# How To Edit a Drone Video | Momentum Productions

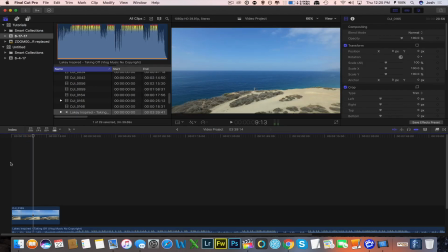Now here's the thing, since the song starts off, small and there's like a little bit of an intro, that's okay if this clip is longer than the other clips that you have in this edit, because it lets the audience know that they're about to watch something really special.
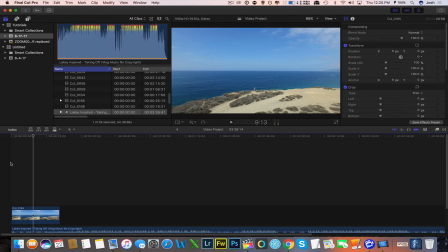So I like to let this clip drag on for a little bit longer until the song really starts kicking off.
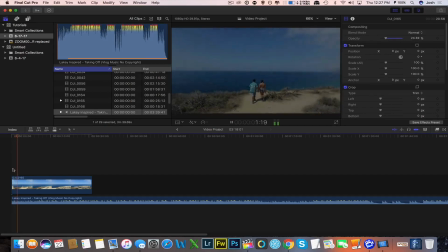There we go.
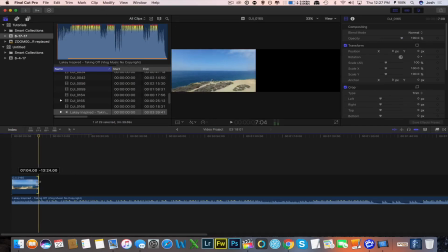Boom. Beat drops, we should be on another clip already. Ooh, this is a nice orbit shot of a couple here on the beach.
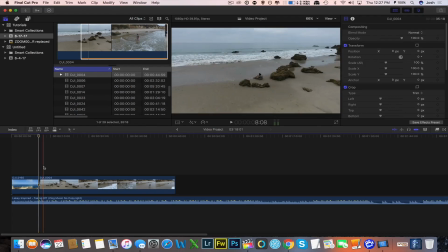That's nice. I'm going to drag that here. On this clip, I would like to add a little bit of a speed ramp here along with the song.
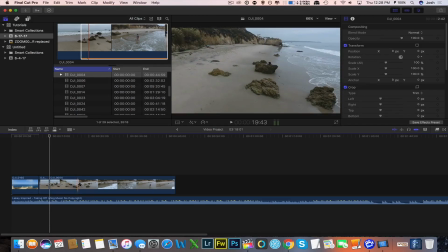So I'm going to trim this. And then maybe speed ramp it up to here.
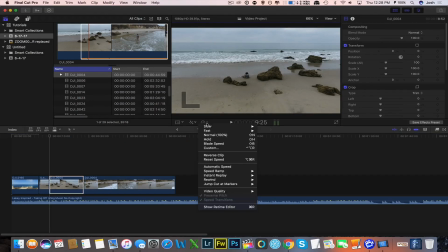Again, I'm going to go to this icon, click on fast. Let's see what 2 times does.
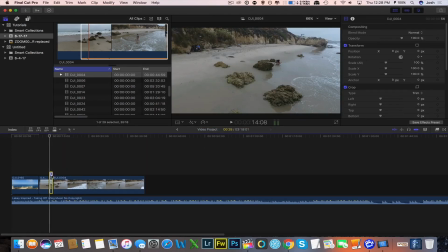No, I need it faster, so I'm going to drag it here. This is not a full editing tutorial on Final Cut.
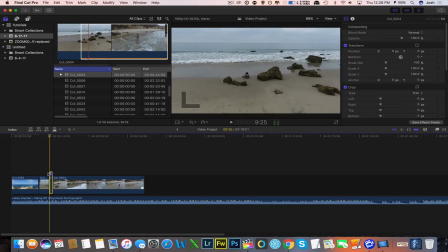I'm just showing you how I edit my drone footage on Final Cut. So I'm not going to be going over all the details in Final Cut.
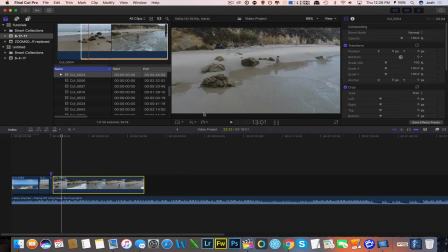See? Perfect. And I'm actually going to slow it down on this part here, 50%. So this footage is not yet color corrected.
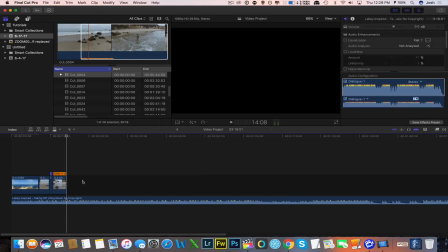And color correction is a whole other tutorial, and luckily I already made a tutorial on color correction. So go ahead and click on the icon that's about to pop up right now and watch that color correction tutorial, because color correction is extremely important.
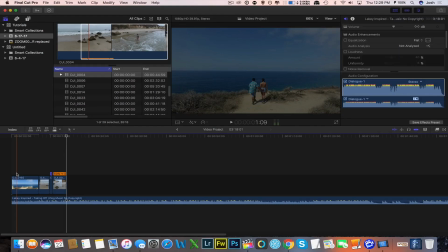And once I have my clips down and all of my shots in order, that's when I do my color correction.
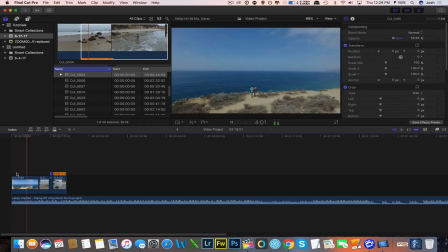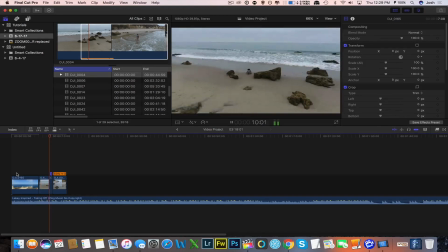Boom, next shot. Speed ramp now. Boom. Nice.
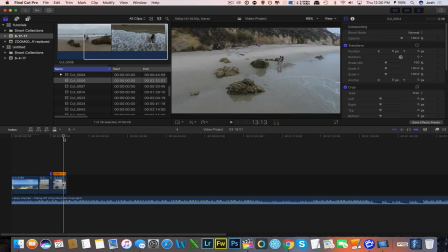Now we have to select our next clip. Since in this last clip you can already see the couple getting up and walking or running towards the ocean, I want to select another clip that allows us to see a continuation of that. So that's this clip right here.
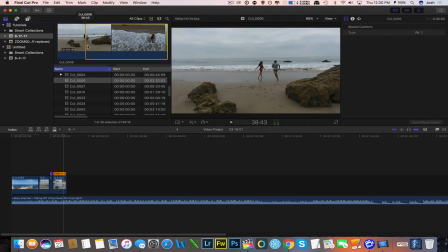So let's see that right here. Boom. Right there. It's kind of a cool effect.
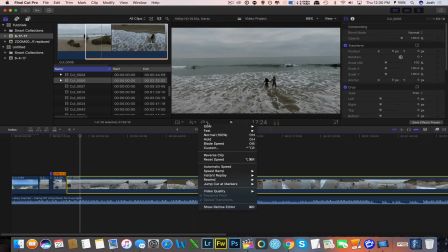Gives us more of a continuation thing there. We can slow down this footage to make it look nice.
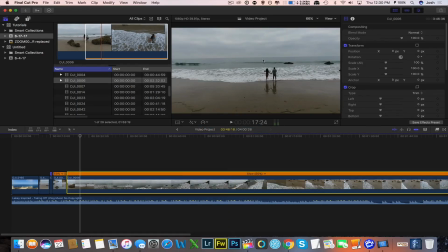And as we can see here, the horizon is crooked. This is sometimes an issue. So what we're going to do, we are going to zoom in slightly here and adjust the horizon to make it look nice and straight. Boom. There you go. And let's see how it looks.
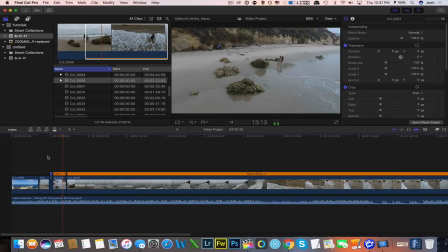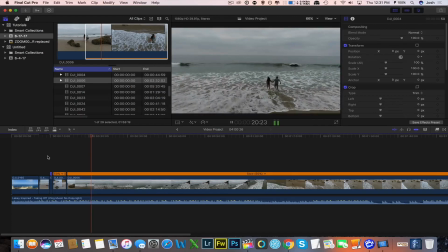We can let this drag for a little bit. Next clip. We're ready for the next clip.
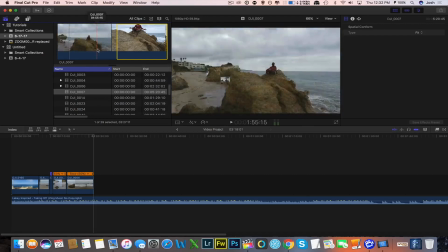Here's another cool shot of this artist singing on a cliff.
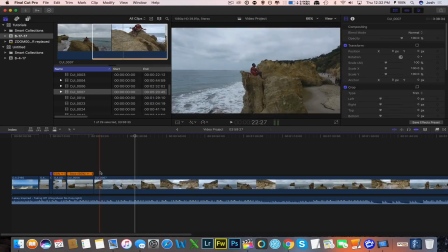Maybe we can use something like this. Why not, right? See how in the beginning of this clip he is in the center, but then he gets off center?
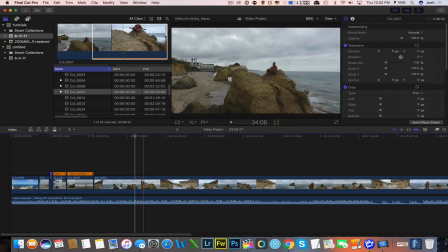That was a mistake on my part, so I'm going to go to the part of the clip where he looks pretty well centered, or at least the rock does. So this all has to do with composition, and I will be making a video on composition, so don't worry about that.
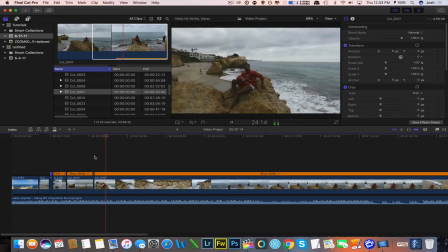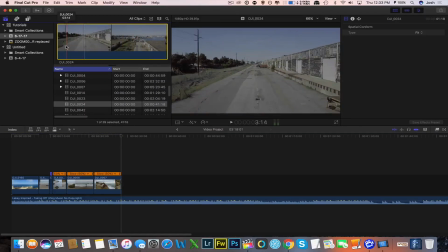Boom, next shot. Here's another cool shot that I shot in San Francisco, Alameda to be exact. With color correction, this thing looks beautiful, but since I shot this in D-Log, all the colors are flat and it needs to be colored.
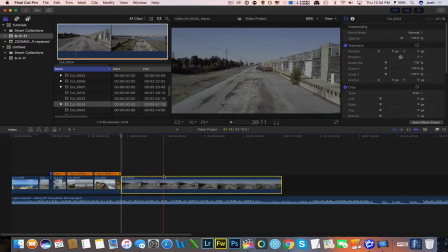Again, check out my color correction tutorial video where I actually use this same exact clip and I color it.
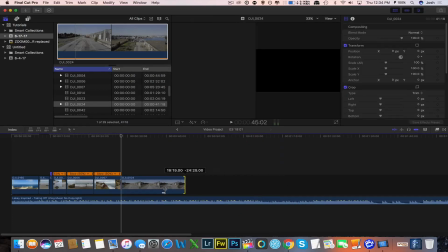So you can see exactly how I color this footage. I don't start off my footage with a static shot.
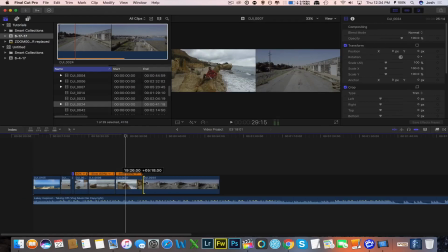I want there to be movement already. So I'm going to trim out the static parts of this clip and get to the moving shot.
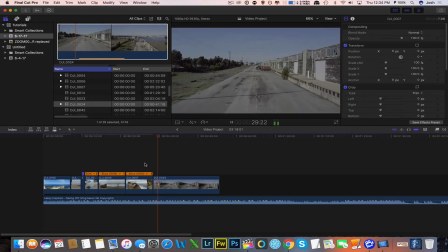Boom.
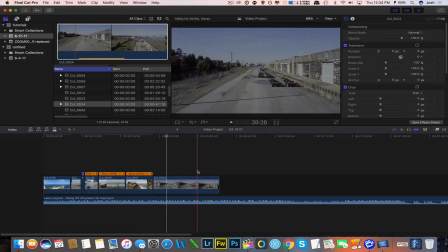And then since this clip is kind of boring, it just shows, a warehouse and some trees, I'm going to make it shorter than the others.
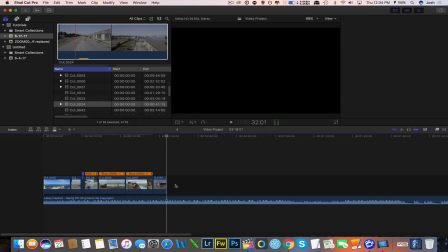Boom. Cut it and put in my next clip. Let's use this clip here.
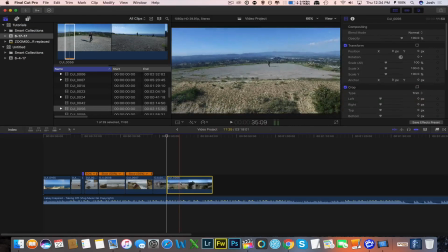I'm going to put this down in slow motion just because it's a really epic shot and I want my audience to look at this area and just absorb it. So I'm going to slow it down.
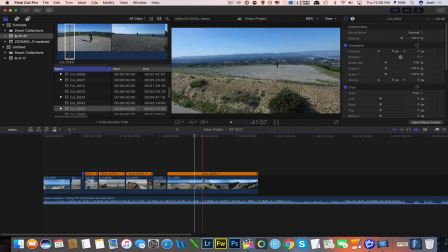Now it is a really long clip, so I'm just going to trim it maybe right here.
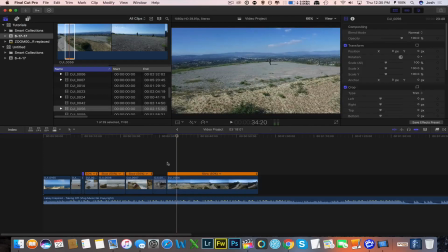Or maybe I'm going to do another speed ramp right there along with the music, don't forget. Trim it, cut it, splice it however you like.
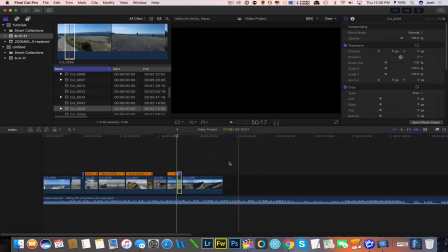Let's make it go fast. Let's see how this works.
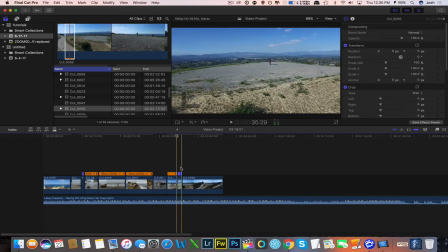Okay, so it's going fast for too long. It was not going along with the beat of the song. So let's zoom in here and let's see where we can end the fast motion here.
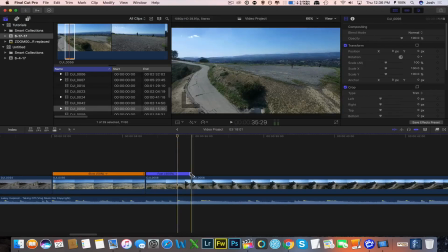Right here, you see this peak right here? We want the fast motion to stop there. So I'm going to just make it go a little bit faster and align it with the peak of the song.
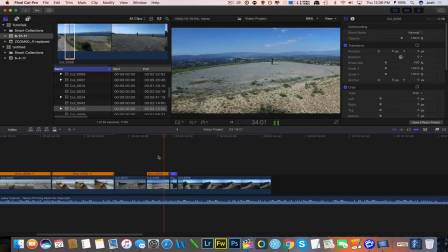That's clean.
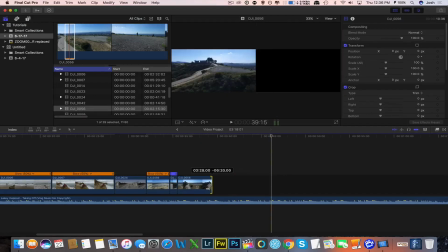Alright, so that's basically how I edit my drone footage. You can actually add some cool transitions here.
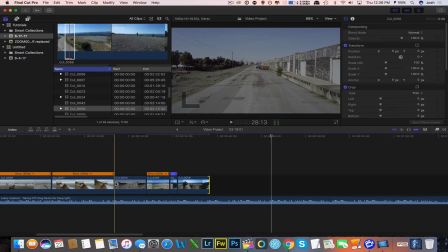This will come with Final Cut Pro. You can add crossfades or zoom or pan, anything that you like.
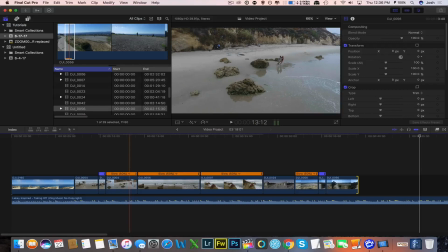But this is how I like to edit my drone footage. I like to pick out my music first.
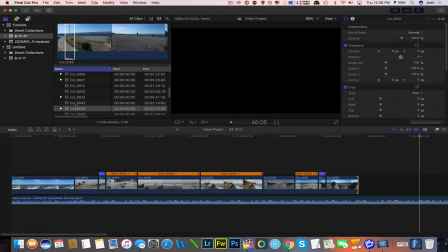Then I like to pick out my favorite clips. And I just go with the feel of the song.
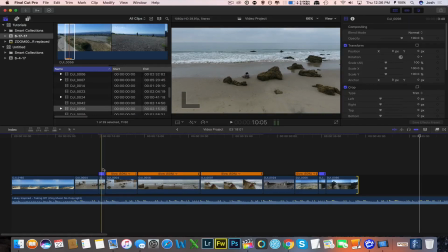I use speed ramping as a nice technique to get the audience more amped up about my video.
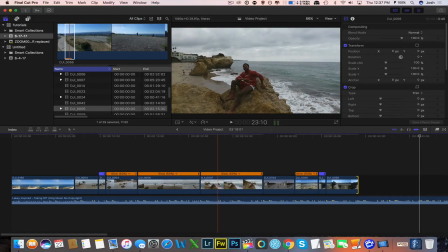And I add color correction at the end of my edit so that the colors pop a lot more.
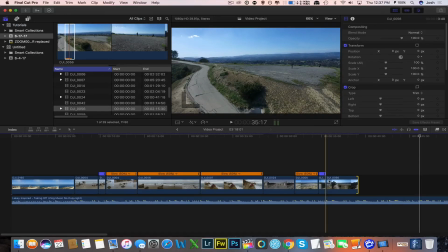Alright guys, so that's how I edit my drone footage. If you have any questions, please leave them in the comment section below.
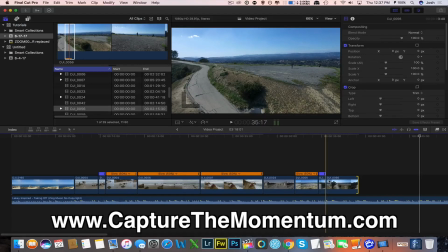Also check out my website at www.capturethemomentum.com. Also sign up to my free newsletter on my website,
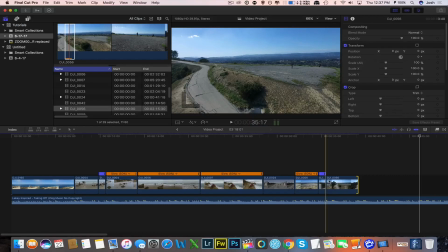and if you are a company and you would like me to create review or tutorial videos on your products, you can email me at info@capturethemomentum.com.
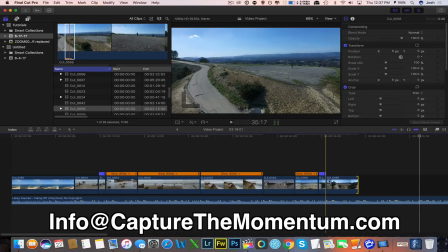Alright guys, I can't wait to see what you guys create. Take care. Bye-bye.